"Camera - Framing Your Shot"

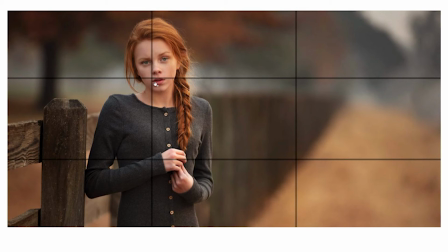254s
And again, she's positioned, the point is right at her face, so you naturally have your eye drawn to this point. Another really nice thing about this is the vanishing line that you can just sort of see.
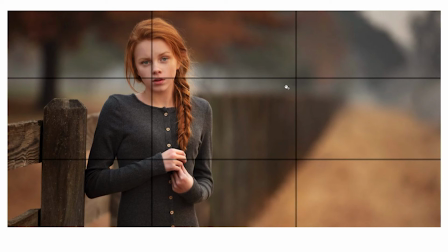269s
This is pleasing, making this negative space kind of interesting. All right, so that is the rule of thirds. You can Google this. Spend some time playing with it. Professional film equipment even has these rule of third lines in the frame.
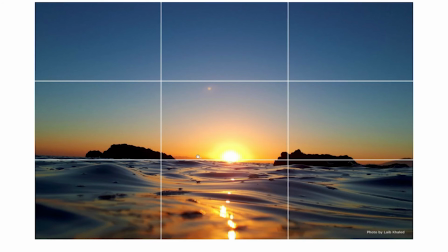285s
So there's one more thing. Oh, here's another one really quick. Again, we have the lower third is the frame that's being sort of lined up with the horizon. The sun's nicely centered in the center box. We have these two sort of symmetrical rocks on either side.
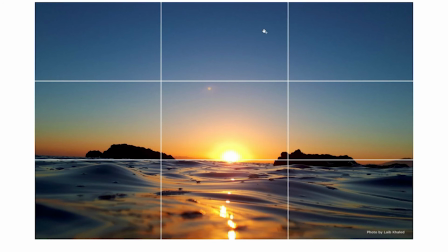304s
This is just a really pleasing shot. And again, the sky up here is filling a lot of the space.
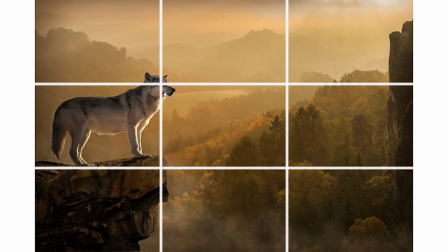310s
And then here's a wolf. Again, you're seeing point of interest, and this is, again, just people using the rule of thirds. This is something that is constantly used.
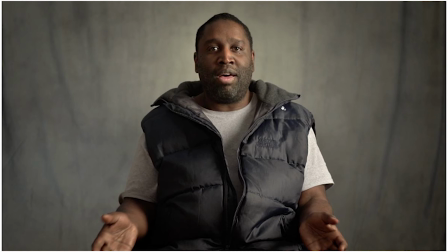322s
All right, the other thing that's really important about framing when you're going to be working as a camera person is something we call headroom. You don't want a ton of headroom. Now, I know we can get creative and challenge this, but a clean interview when someone's talking has very little headroom.
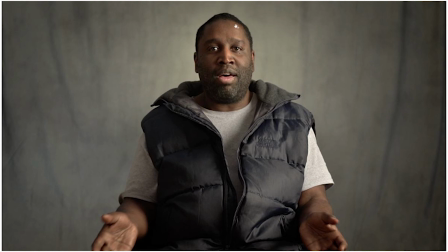342s
Their top of their head is very close to the edge of the frame. And so this is something that you'll always hear me saying to you if you're on a camera team. This headroom, meaning I want this small space here. We want the person to fill up the frame as much as possible.
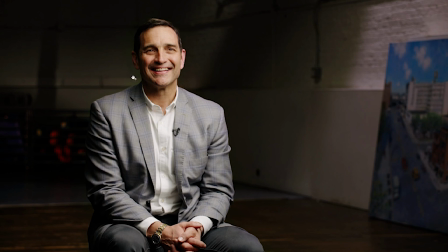356s
I have a couple examples of this. Again, here's a little bit more headroom, but again, this is a really nice frame. On the left third, you can tell his chin's like right in that corner point, and just a little bit of headroom. So this is a professional shot. Beautiful lighting. Look at that nice shallow depth of field.
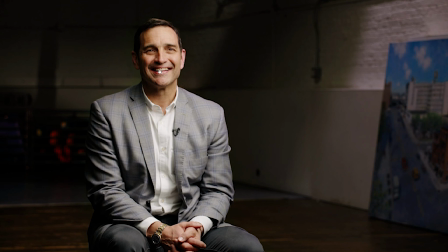376s
This is just textbook solid interview. Again, here's another one.
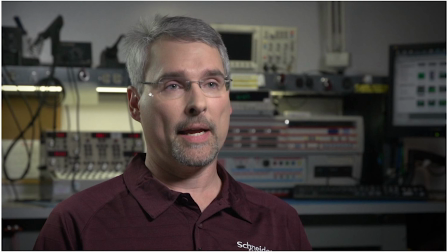381s
On the left a little, just sort of hugging the left third. And again, headroom.
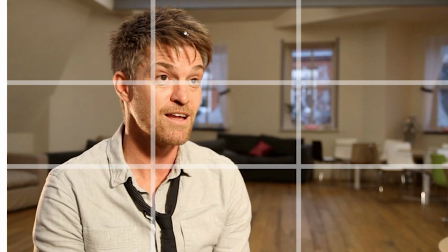387s
Pay attention to this when we're filming together. I'll call it out. And then here's kind of a final example, bringing everything together. Anytime that we're doing interviews with people and you're covering people in the metaverse talking, just a little bit of headroom, and try and line them up on the left third if they're on the left side,
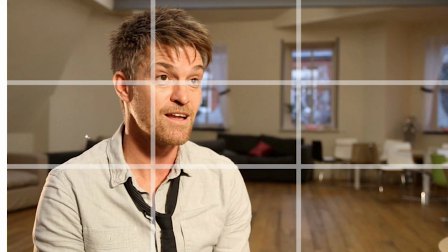406s
and then if this was flipped and he was looking this way and over here, we put him over that way. So I hope this was helpful. This is framing. Let me know if you have any questions.